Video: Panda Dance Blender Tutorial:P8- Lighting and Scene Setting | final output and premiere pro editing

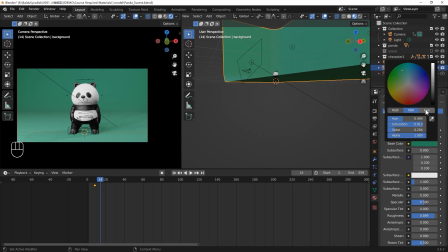During the lighting setup, you can create various contrasts between light and shadow.
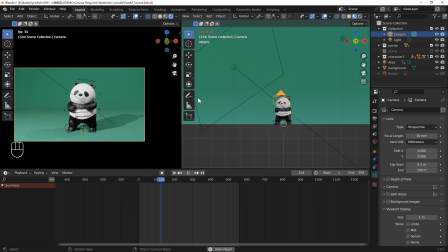It'll make your subject stand out. Okay, I think it's better now. Let's select your area light.
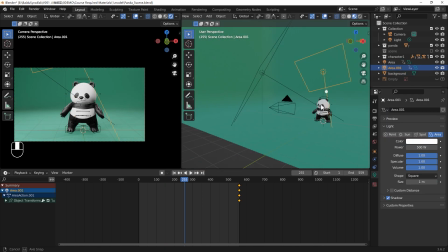Shift D, duplicate it, and move the new light to the back right of your panda as a backlight.
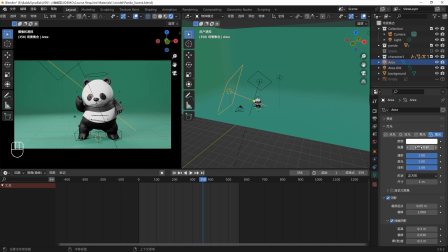I think the light is too bright. Let's lower down the power. Maybe the front light is 900, and lower the backlight to 900. And in the side light, maybe, I think, 300.
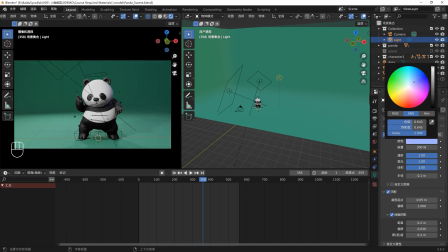Okay, 300 is okay. We can also create some contrast between warm and cool lights. We can give the side light and the backlight a blue color. Okay, we can just increase some power of the backlight. Maybe 800.
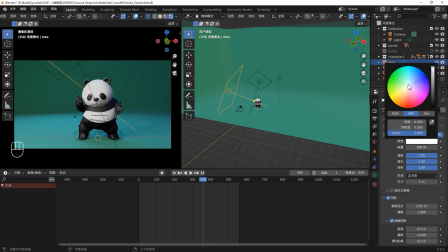It will give your panda a beautiful blue rim light. For the front light, we can make it warmer. Just a little yellow. It will create a warm and cool lighting contrast.
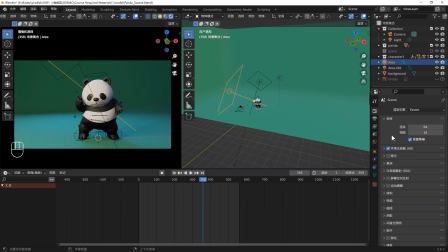For the light setting, you are not have to follow my step. You can, based on your own thing, to create some beautiful lighting by yourself. Once you're happy with your lighting, you can F12 to render one pic.
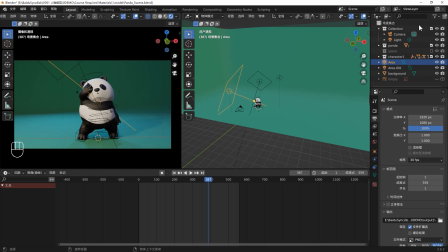Let's take a look. I think the lighting is okay now. When you're happy with your render result, you can go to the output.
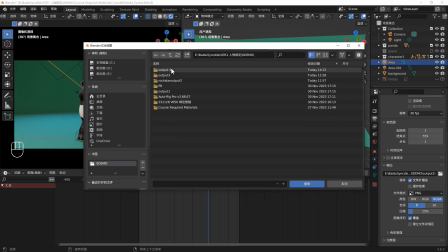Press here to create a new output folder for the final animation.
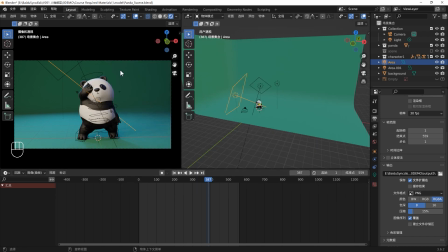Rename it and click accept. Go to the render menu and click the render animation.
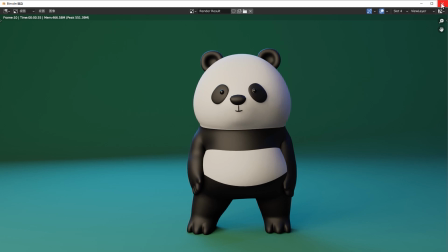It will start to render from the first to the last frame. Because we are rendering with EV, so you won't wait too long.
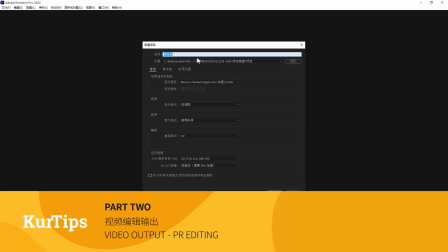After you finish your rendering, you can go to the editing software. For me, I will use the Premiere.
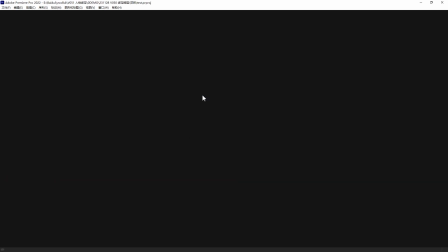You can just create a project and go to the project tab.
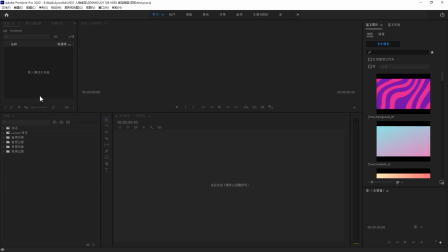Right click, import. Find your output folder.
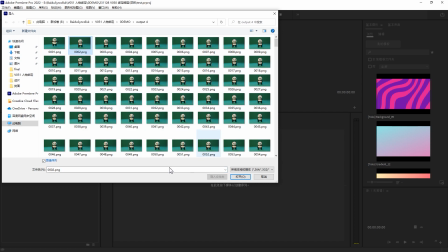Select the second or third frame, not the first one tipos, and check the sequence.
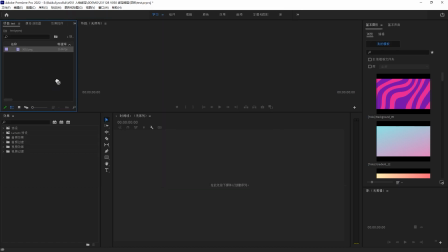Click open. It will start to import. Please drag it to your sequence.
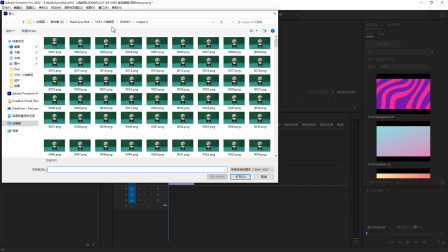Okay, you can right click and you can import the video.
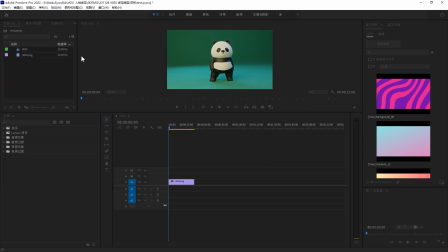You can find this video in my attachment. Okay, drag it to your scene. Because our final render result is 30 FPS and is longer than your video, don't worry.
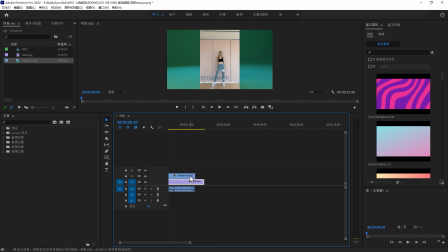Select your sequence and go to the third tool. Locate the aspect ratio stretch tool. And move to the right part of your sequence, just drag until it matches your video.
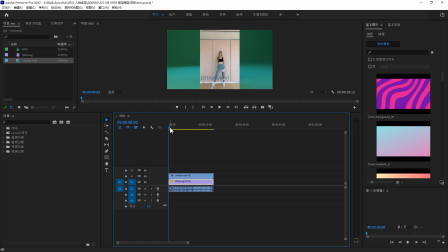Okay. Move your sequence layer above your video layer. You can play it. You can see it matches very well. If you don't have the Adobe Premiere, you can use other software. It's a very easy editing.
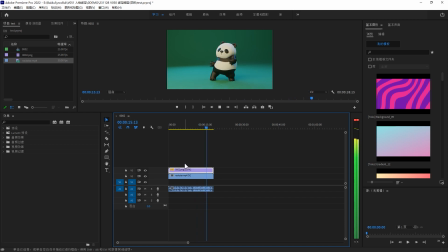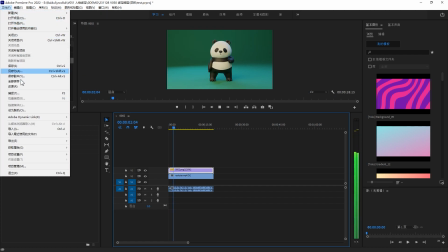Okay, seems it have no issue. You can go to the file and output your final result.
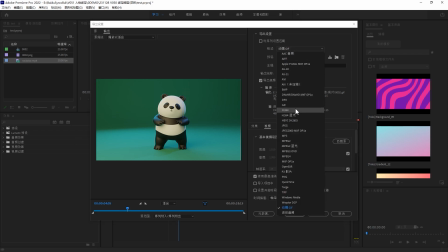Go to the media and change the format to H.264. And the setting is high bit rate. It will output your video as MP4.
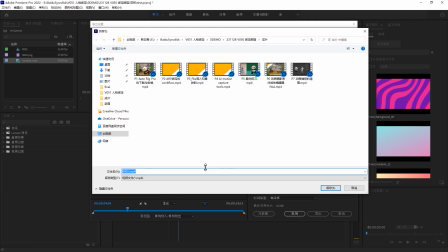Click the output name. You can change the file name and the save location.
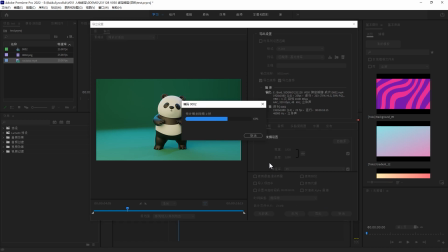And then you can output your video now. That's all for the Premiere part.
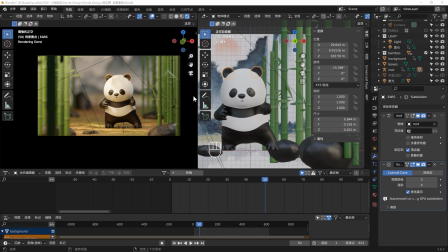Okay, someone may curious about how I do this thing. I just show you quickly.
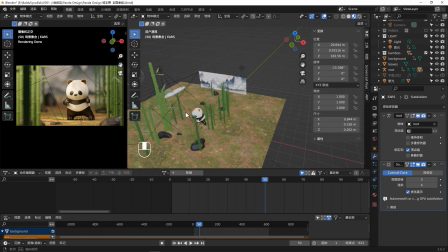Okay, you can see it's very simple. I just give you the bamboo and the rocks model you can use in the attachment. Okay, I also give you this picture as background. You can download it in our attachment.